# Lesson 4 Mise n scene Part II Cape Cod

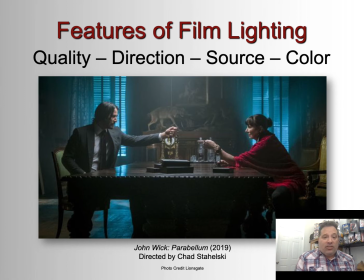(4:09)
So what are some features of film lighting? Well, we have the quality of lighting, the direction of lighting, the source of lighting, and color. And we'll look at all those in a second.
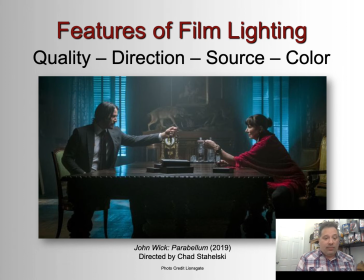(4:24)
I do put John Wick, Parabellum here because the lighting in these movies is pretty amazing, especially in the second and third films. There's a lot of artistically rendered lighting effects,
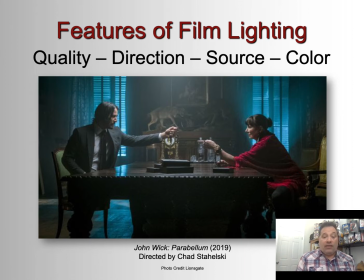(4:39)
which they make the movies very evocative experiences, I think.
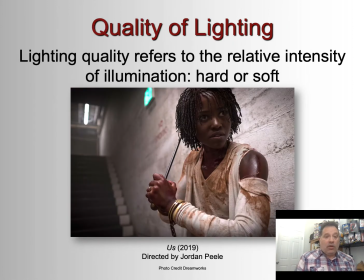(4:45)
So what about the quality of lighting? Well, lighting quality refers to the relative intensity of illumination, and that's either hard or soft, right? And hard lighting
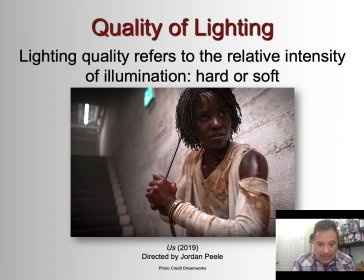(5:01)
creates clearly detailed and defined shadows, crisp textures, and sharp edges, where soft lighting creates a sort of diffused illumination, right? So I think we have sort of a mixture here in this shot from us. It's sort of diffuse lighting around her,
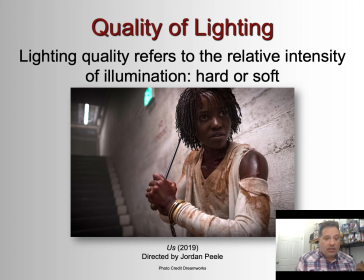(5:20)
and going back up the stairs there, but then the sort of hard edges of her body and her face and the prop she's holding. So different lighting effects here create the effect of the image, which is to have her sort of pop out of the background, right?
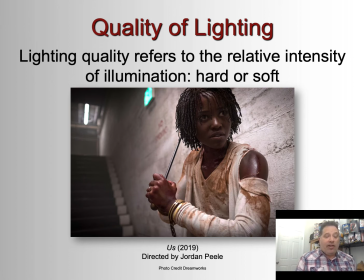(5:38)
Our eyes really go to the figure here as opposed to the background.
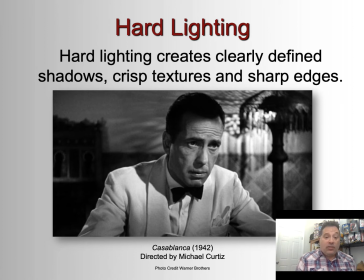(5:45)
And as I said, hard lighting creates clearly defined shadows, crisp textures, and sharp edges, and you can see that here. Black and white photography uses a lot of hard lighting, right? It doesn't have color to depend on to sort of separate hues, right?
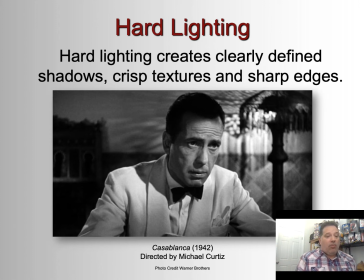(6:04)
And so it's important to define images from one another.
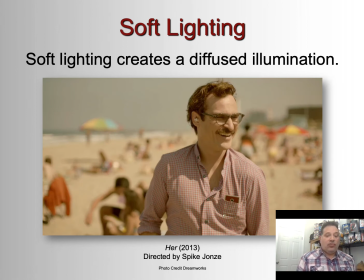(6:12)
Soft lighting creates a diffused illumination, right? Light sort of diffused across the image, dispersed. And you can see that in the shot from her here. And he's on the beach, right?
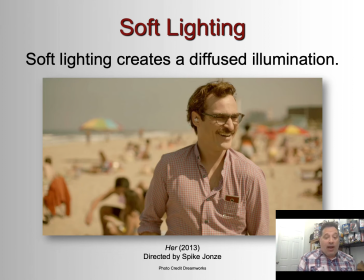(6:26)
And so when we're on a beach, the sun's very bright. We don't see everything very clearly because it's so bright. And the effect of that is being rendered here with the soft lighting.
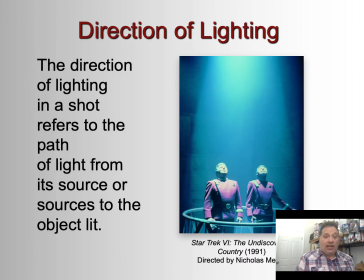(6:43)
Direction of lighting is important, right? And that just refers to the path of light from its source or sources to the object lit. So where's the light coming from in the scene, and how is that important?
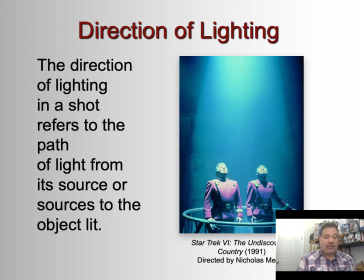(6:58)
So in this shot from Star Trek VI, the light is coming from above them, right? And it indicates some kind of malevolent presence that's threatening them.
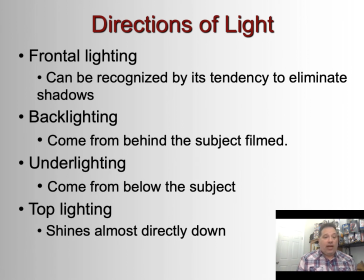(7:12)
And directions light can come from. Front, right? We have frontal lighting, which can be recognized by its tendency to eliminate shadows. Backlighting, which comes from behind the subject filmed, as we saw in the shot from Glorious Bastards.
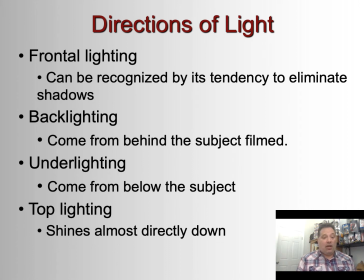(7:27)
Underlighting comes from below the subject, and top lighting, as we saw in the Star Trek VI shot, comes almost directly down.
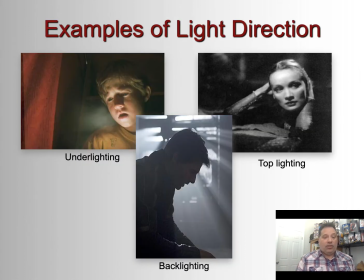(7:36)
And you can see those examples here. Top lighting on the right, really shines on the face and the forehead of our actor. Underlighting here in The Sixth Sense gives us that kind of creepy horror effect, right?
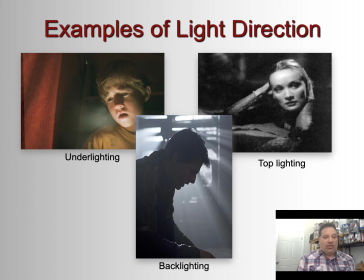(7:54)
And then backlighting gives us that shadow effect in the foreground.
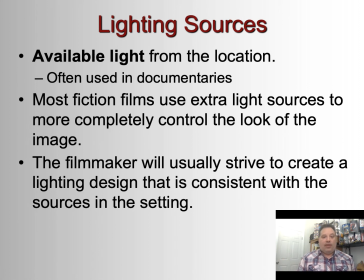(8:04)
So what are some lighting sources? Well, available light we talked about, right? From location. A lot of documentaries use available light because they're trying to create a sense of realism, right?